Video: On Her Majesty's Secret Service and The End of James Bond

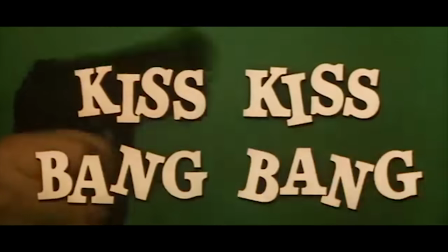242s
The decade which birthed Bond mania with countless imitators and a profound influence on action-adventure filmmaking
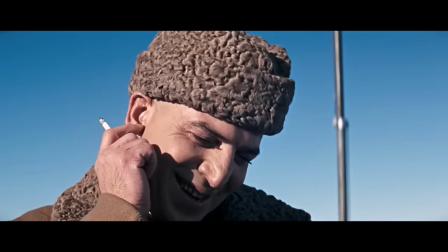250s
was closed out with a Bond story which confidently drew from its forebears while still creating its own identity.
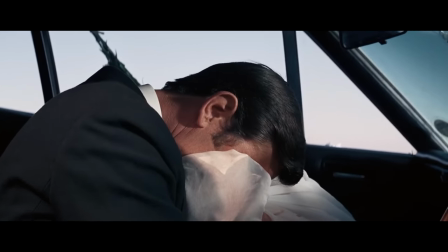258s
And in its final minutes, the film would shatter the preconceived notions of who and what Bond was.
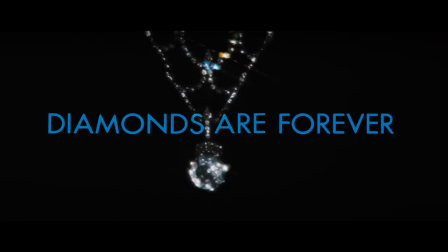266s
The series would never be the same again. Even with ever more sequels and a revolving door of 007s,
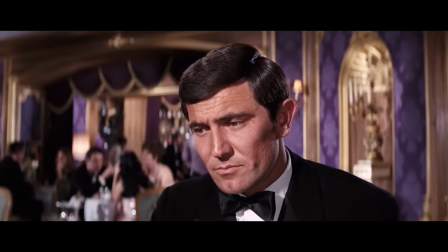274s
James Bond, or at least a specific vision of James Bond, ended with On Her Majesty's Secret Service.
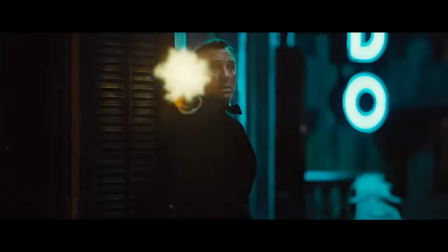283s
But before I dive into a factually incorrect argument about how a series with a new movie coming out in 2021 actually ended in 1969,
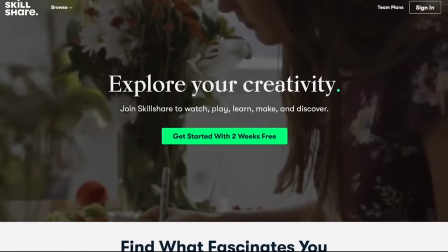292s
let's talk about today's sponsor, Skillshare. Skillshare is an online learning community with thousands of classes in all manner of subjects,
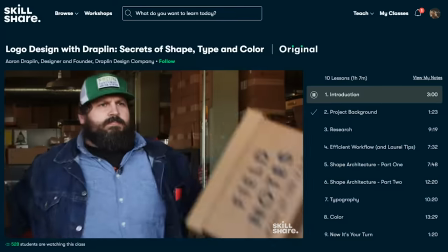302s
available to anyone interested in expanding their knowledge and learning something new.
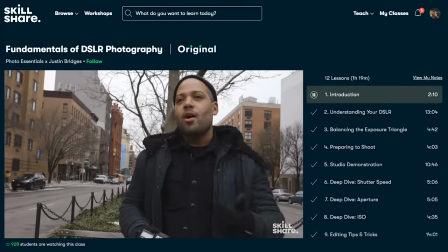306s
If you're a filmmaker, or just looking into creating videos, check out Nikki Stevens' class,
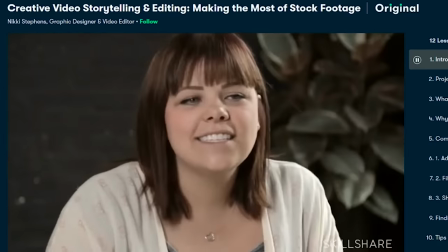312s
Creative Video Storytelling and Editing, Making the Most of Stock Footage.
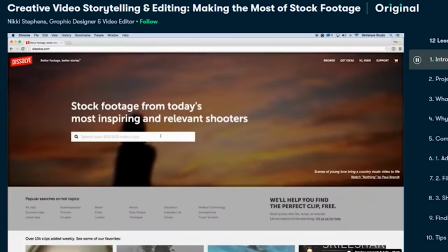317s
Nikki is a graphic designer and video editor, who walks through not only the nuts and bolts of acquiring stock footage, footage,
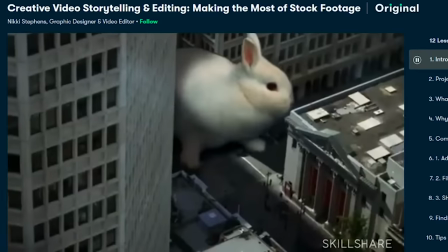325s
but also the artistry of using stock footage well. With detailed instruction, insight, and a short assignment,
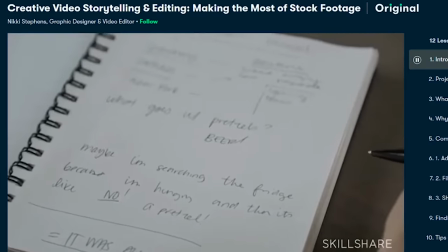333s
Nikkie can teach you how to make stock footage look like more than just stock footage, whether for filmmaking or marketing needs.
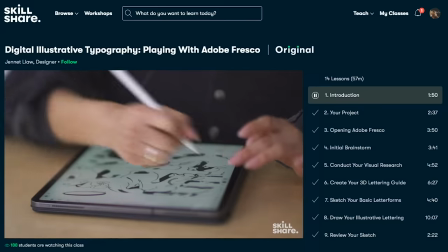341s
Skillshare is also ad-free,
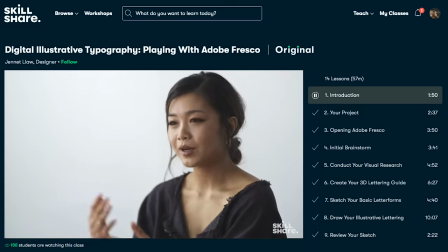343s
and the first 1,000 people who click the link in the description will get a free one-month trial of Skillshare's Premium Membership.
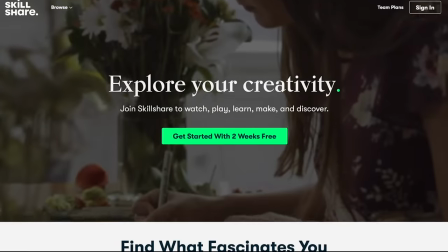350s
Whether you're a pro looking to sharpen your skills, or a novice striking up a new hobby, Skillshare has got you covered.
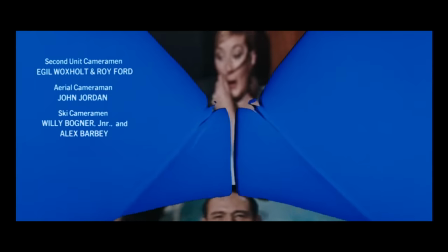359s
From its very beginning, On Her Majesty's Secret Service positions itself as a culmination of 60's Bond,
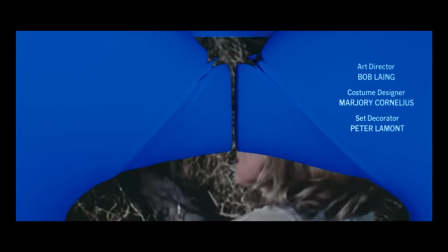366s
the prerequisite title sequence awash with images from the earlier films.
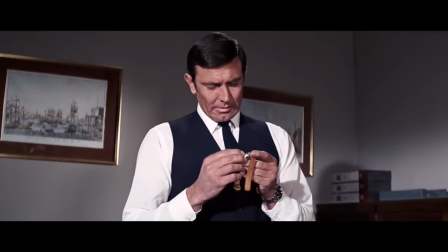371s
A bit later, James empties his desk at MI6,
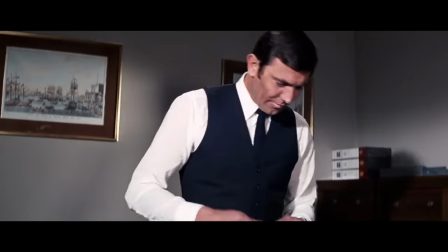375s
reminiscing over props from his old adventures, each new object accompanied by notes from the appropriate Bond film.
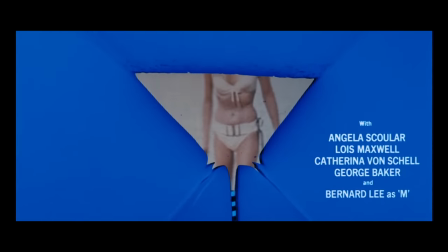382s
The main purpose of these callbacks was likely to reaffirm continuity,
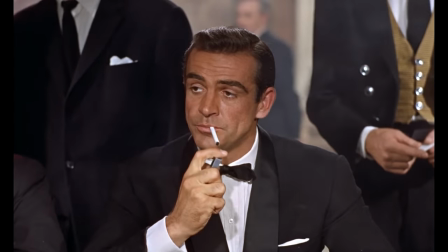386s
that Lazenby's Bond was indeed the same character audiences had followed since Dr. No.
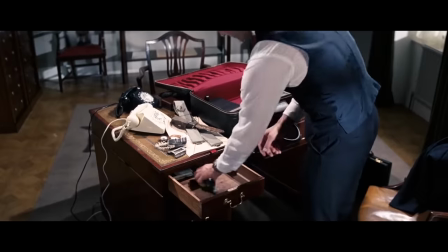393s
This was hardly the first Bond movie to reference prior films, but in invoking the very specific iconography and music of the past,
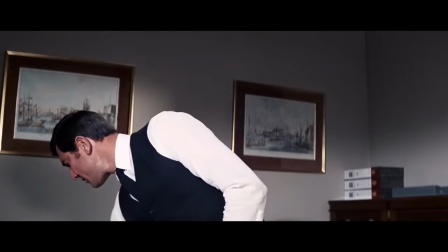401s
Majesty stirs a potent nostalgia.
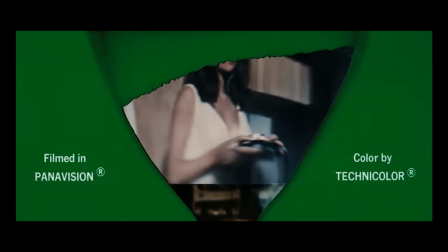404s
The viewer is made to reflect on the history of James Bond in the context of a movie defined by moving on.
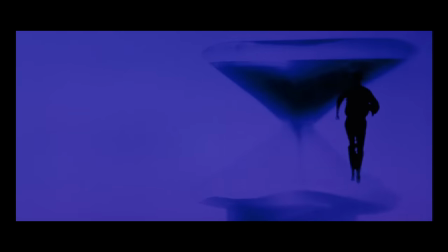413s
Even more than British pride, the loss of time is the dominant theme of the opening titles.
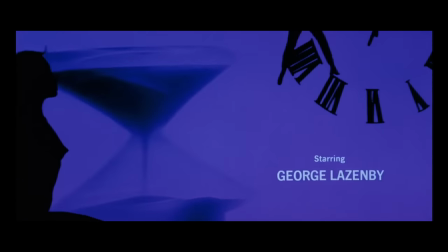419s
Silhouettes of martinis double as hourglasses pouring away, while Bond hangs precariously on the arms of a clock as his time runs out.
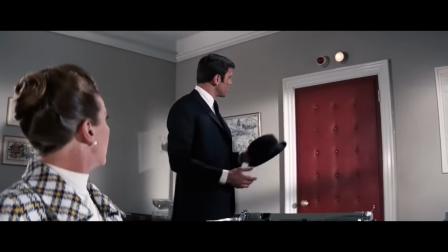429s
Even Bond's reminiscence is during a scene where he intends to resign from MI6.
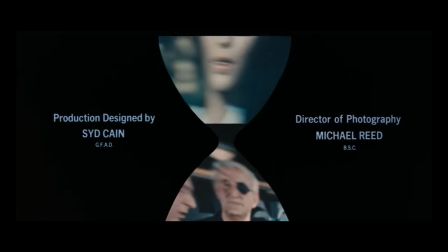434s
More than just recognition of the familiar, these callbacks stew in finality, that this is indeed the end of James Bond.
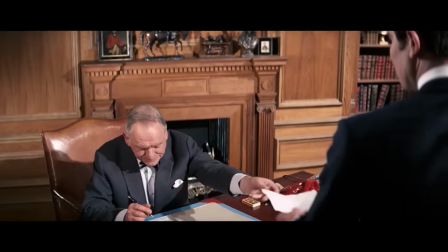443s
And I believe this true of both Bond as a character, and as a leader of action-adventure filmmaking.
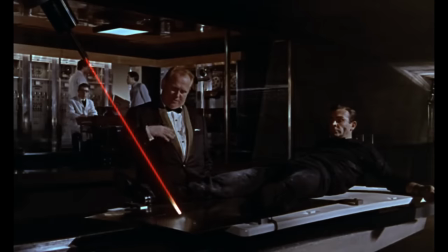450s
Regarding the latter, it's important to remember just how massive and influential James Bond was in the 1960s.
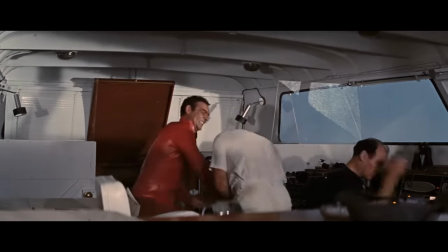458s
Action movies like this largely didn't exist before 007.
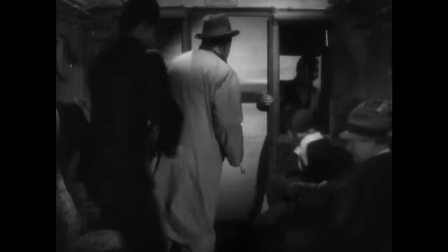463s
The closest version would have been Alfred Hitchcock thrillers like The 39 Steps and especially North by Northwest,
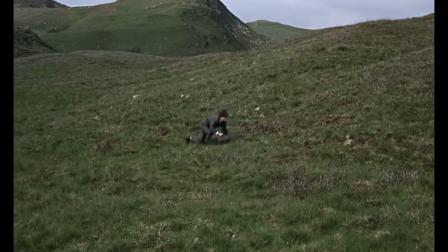469s
but while there is a lot of hitch in 60s Bond, there's also major differences.
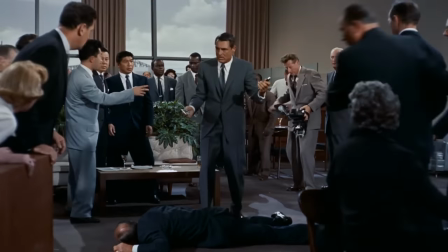475s
James Bond was not a wrong man dropped into a chaotic situation, but a super spy who sought out the danger in the first place.